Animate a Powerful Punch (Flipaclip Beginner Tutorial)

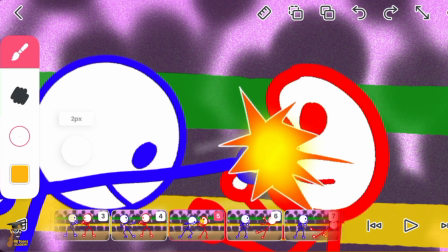That will do.
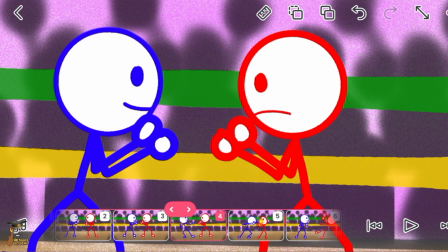So that's it for this punch of movement.
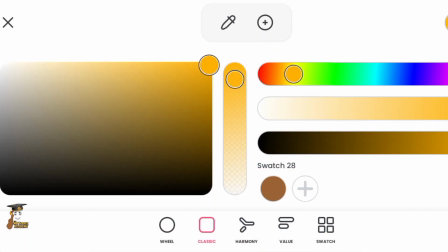So now a little drip of blood, but all these things are just bonus.
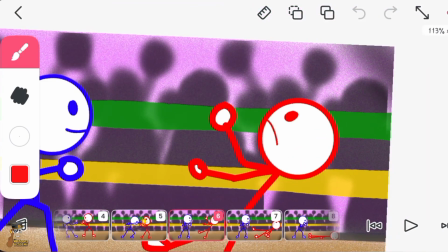You don't necessarily need it. If you want, you can apply it.
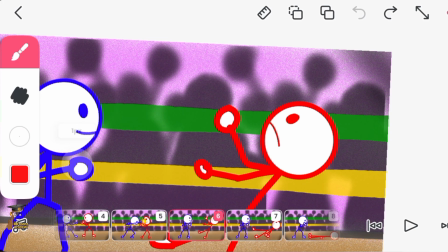Just tiny splash.
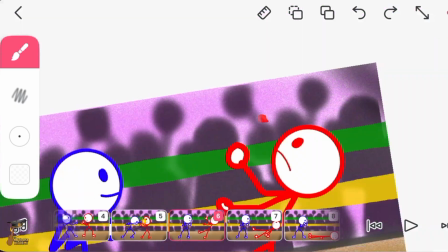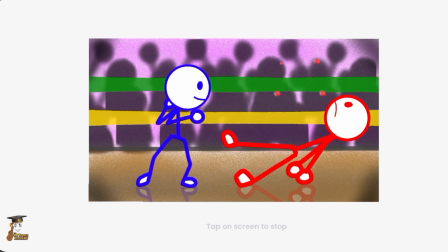So basically we are done with the effect and the little touch we've added.
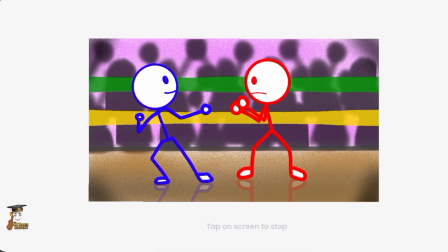So the next thing to do now is to give it timing. So what we need to do basically is just to duplicate some parts of it.
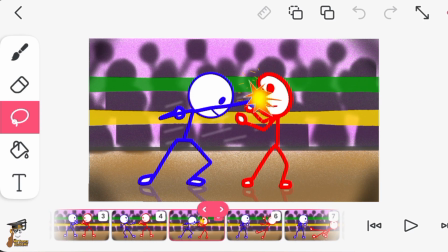But as for the punch have to be fast. So no need for duplicating it.
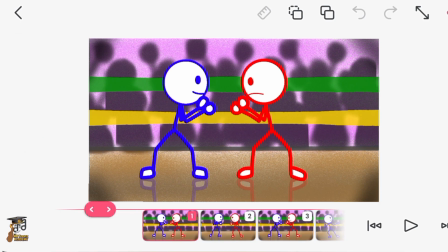But in terms of this jumping up, we can actually duplicate it to be
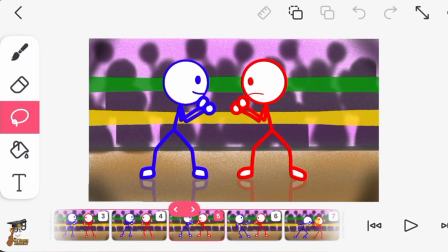2 frames, just for the timing you get.
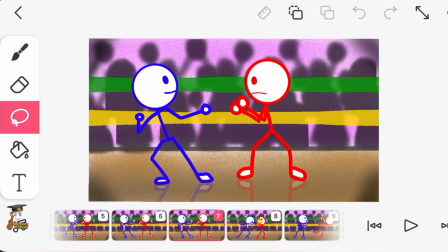And as for this, you can give it just ease in, ease out, 2 frame or 3 frames for that slow pause.
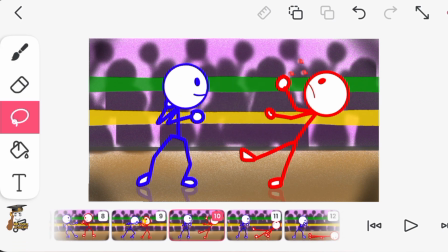Then the punch have to be fast and back at it. So here you can duplicate it as well.
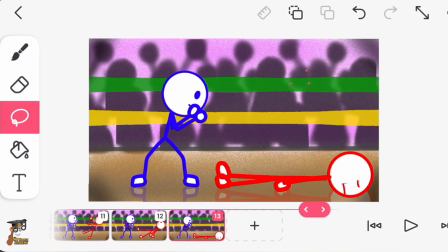The following, here you can duplicate it and clear up this effect.
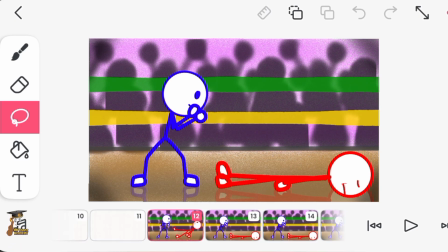We don't need it here. Yeah, so now you can save your project.
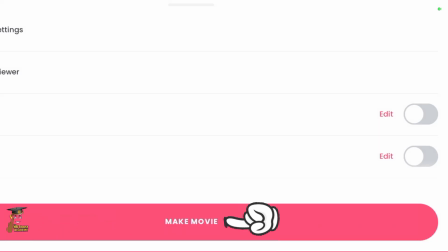So once you cool, click on the 3 dots here, click on make a movie,
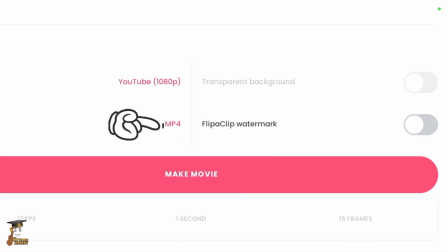ensure you have it on mp4 format, click on make movie.
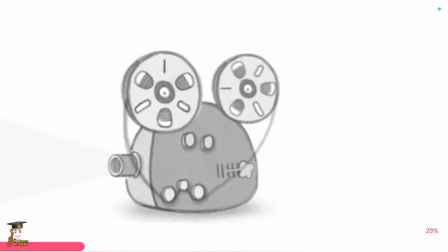So once you go, let me see what you've done with your punch.
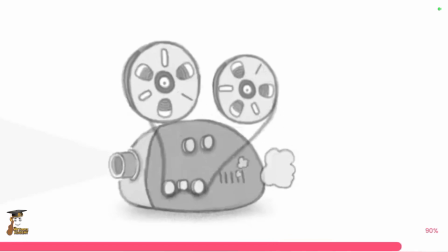You can actually share that with me in the comment section, how you feel about this tutorial.
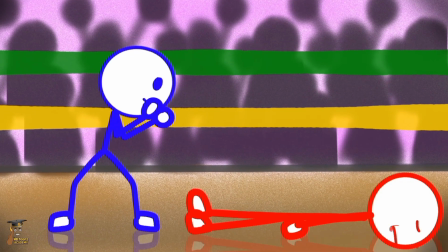Now we have our punch animation, so cool and cinematic.
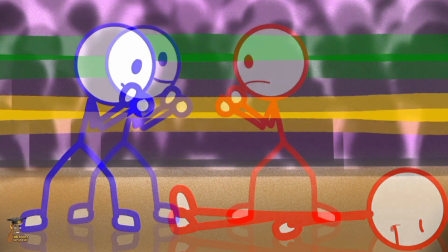You can actually make a content out of this.
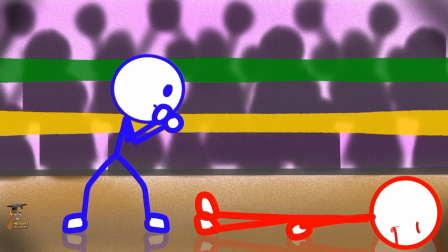If you are a football lover, you can term this Chelsea versus Man U and people will watch your content definitely.
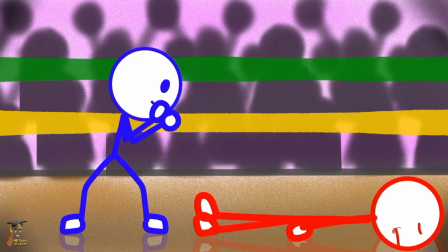So next week we are taking this further.
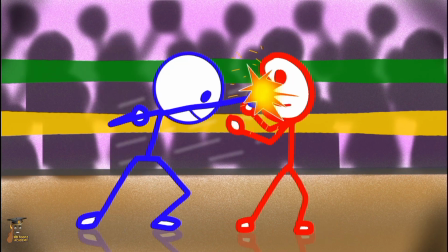Next week I will show us how to animate a kick, so we have a full fight scene.
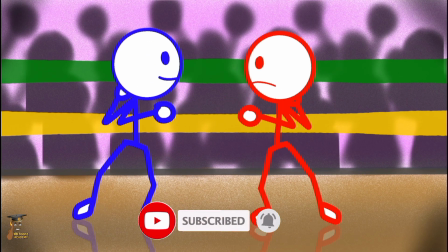So subscribe so you don't miss that. I'll see you in the next one.
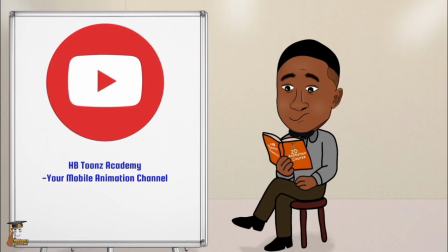This is HB Toonz Academy, your mobile animation channel. Learn, create, and enjoy.